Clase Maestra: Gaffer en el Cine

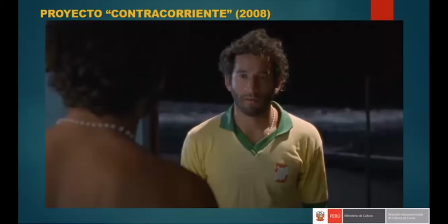[57:32]
Y es la misma luz la que nos va a dar el HMI. Tendríamos que pintar el mar, de la playa, que está al fondo, las olas, ¿no? La espuma blanca, para generar esa lectura de mar detrás del personaje. Y esta misma luz que recibe sobre los hombros el amigo del personaje principal es
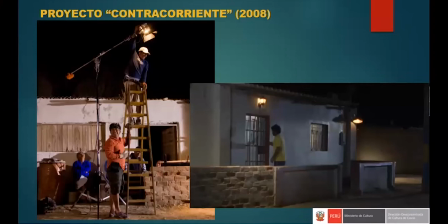[57:50]
la misma luz que se volvió a dirigir de la luz de poste que tiene mi compañero en la escalera,
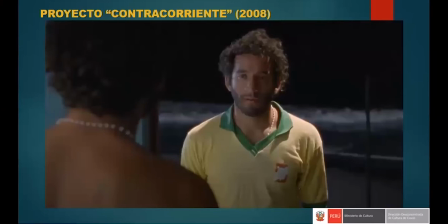[57:55]
¿no? Que es la luz que le da los hombros a nuestro personaje. Entonces, repito, hay que saber evaluar los momentos, las escenas, ayudar al director de fotografía, optimizar los recursos, ¿no? Para una escena me va a servir esto para pintar la pared, para la otra escena me va a servir de backlight al personaje, ¿no?
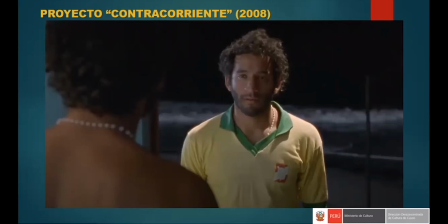[58:15]
Entonces, yo creo que lo hace muy, muy, muy rico, definitivamente.
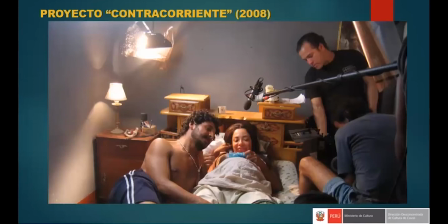[58:19]
Regresando a estas fotos, si se dan cuenta, la luz tiene un filtro 85, un corrector de temperatura, cuarto, y al lado izquierdo, un papel aluminio que nos está tapando la fuga de la luz que estaba impactando en las paredes,
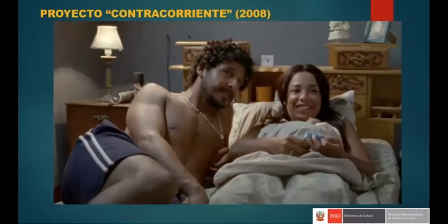[58:35]
para no poder verlas aquí, para no verlas reflejadas en las paredes.
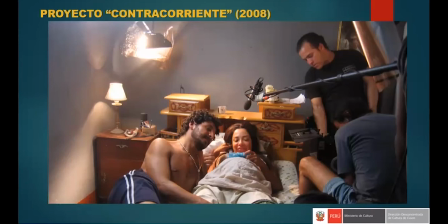[58:39]
Entonces, a eso me refiero yo cuando un gaffer también tiene que hacer su pedido de expendables, que le dicen en inglés, o los fungibles, ¿no? Los expendables o fungibles son materiales que se gastan en el rodaje. Llámese gancho de ropa, cintas, papel de aluminio, o rostro, o black foil, el famoso black foil, los correctores de temperatura, ¿no?
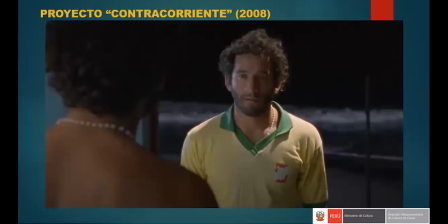[58:59]
Cartulinas negras, cartulinas blancas, etc. Eso es un departamento y es un presupuesto que producción tiene que manejar.
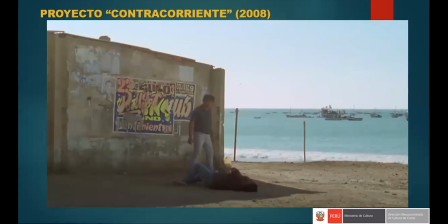[59:07]
Este es otro momento de buena escena donde Miguel golpea a su amigo, ¿no?
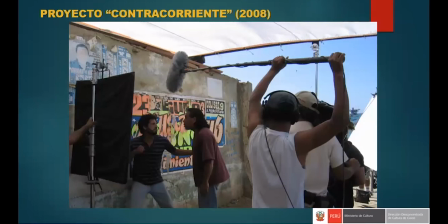[59:15]
En esta pared. Miren cómo usábamos ahí nosotros, para los planos más cerrados, un tamizador sobre ellos para hacer más envolvente la luz. Negativizábamos del lado izquierdo como una bandera grande, un metro por un metro, que se le conoce como floppy, y a la derecha se percibe un rebotador de luz, ¿no?
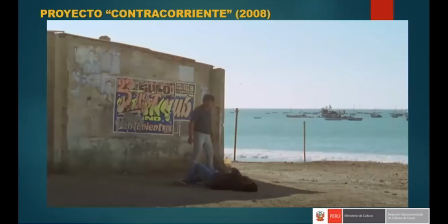[59:34]
A diferencia de aquí, en el plano abierto, que es este, que aparece en la película, no se aprecia, obviamente, ya, pero para los planos cerrados sí se manipulaba la luz bastante.
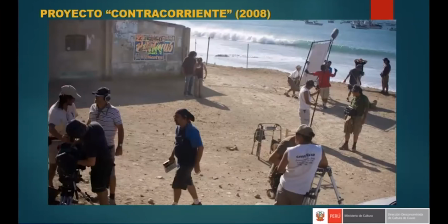[59:43]
Aquí, en otro momento, es un ensayo para el plano abierto, tenemos el rebotador de la derecha, la misma tierra del ambiente, del lugar, nos genera también un rebote de luz interesante, importante, que hay que tener en cuenta,
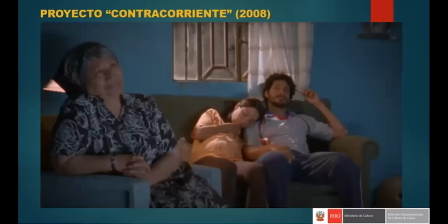[59:58]
definitivamente. Este es otro momento ¿no? Que están mirando la familia dentro de la casa de noche. Este es un screenshot de una toma de la película, de una escena de la película. Y
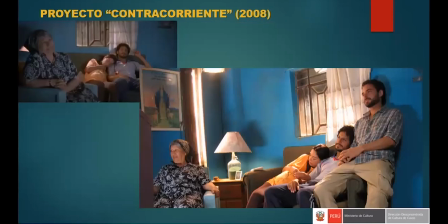[60:10]
en este otro momento estamos viendo la parte superior izquierda, la foto que les mostré. Y a la derecha vemos cómo se iluminó los personajes, ¿no? Miren que hay una luz fuera de la ventana, que vendría a ser la luz de poste, que pinta la cortina. Otra luz interior, un Fresnel también, que les está dando a ellos
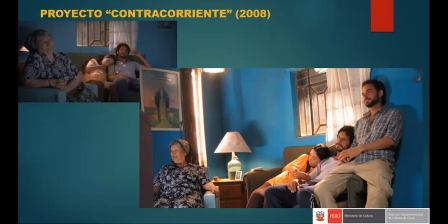[60:31]
como de medio de lateral la luz, y una luz quinoflu también vertical para reforzar a los personajes, ¿no? Importante este seteo de luces que nosotros hemos manejado.
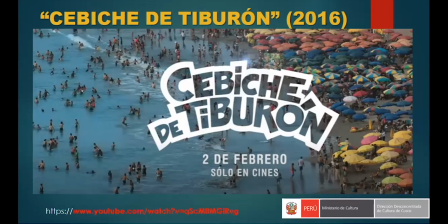[60:43]
Rápidamente, entonces, antes de pasar al siguiente ejemplo que quiero mostrarles de esta otra película. La primera que vimos, que es Contracorriente, ganó el premio del Estado para poder realizarla, y se hizo también bajo el apoyo y la producción de una empresa colombiana, ¿no?
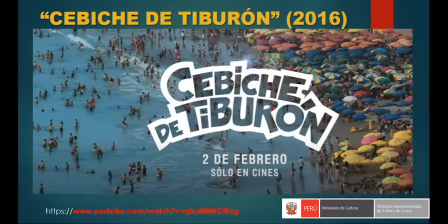[61:01]
Dynamo Films, si no me equivoco. Y en Perú era El Calvo Films, del director Javier Fuentes León. Esta otra película, estos otros momentos que les voy a mostrar de esta película, Ceviche de Tiburón, a diferencia de la primera, se hizo con recursos privados, de empresas, ¿no?
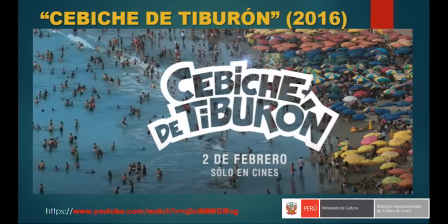[61:20]
Empresas particulares, privadas, que confían en el producto, en el material, en el producto audiovisual, y tratan de, se suben al coche para apostar por este proyecto, ¿no?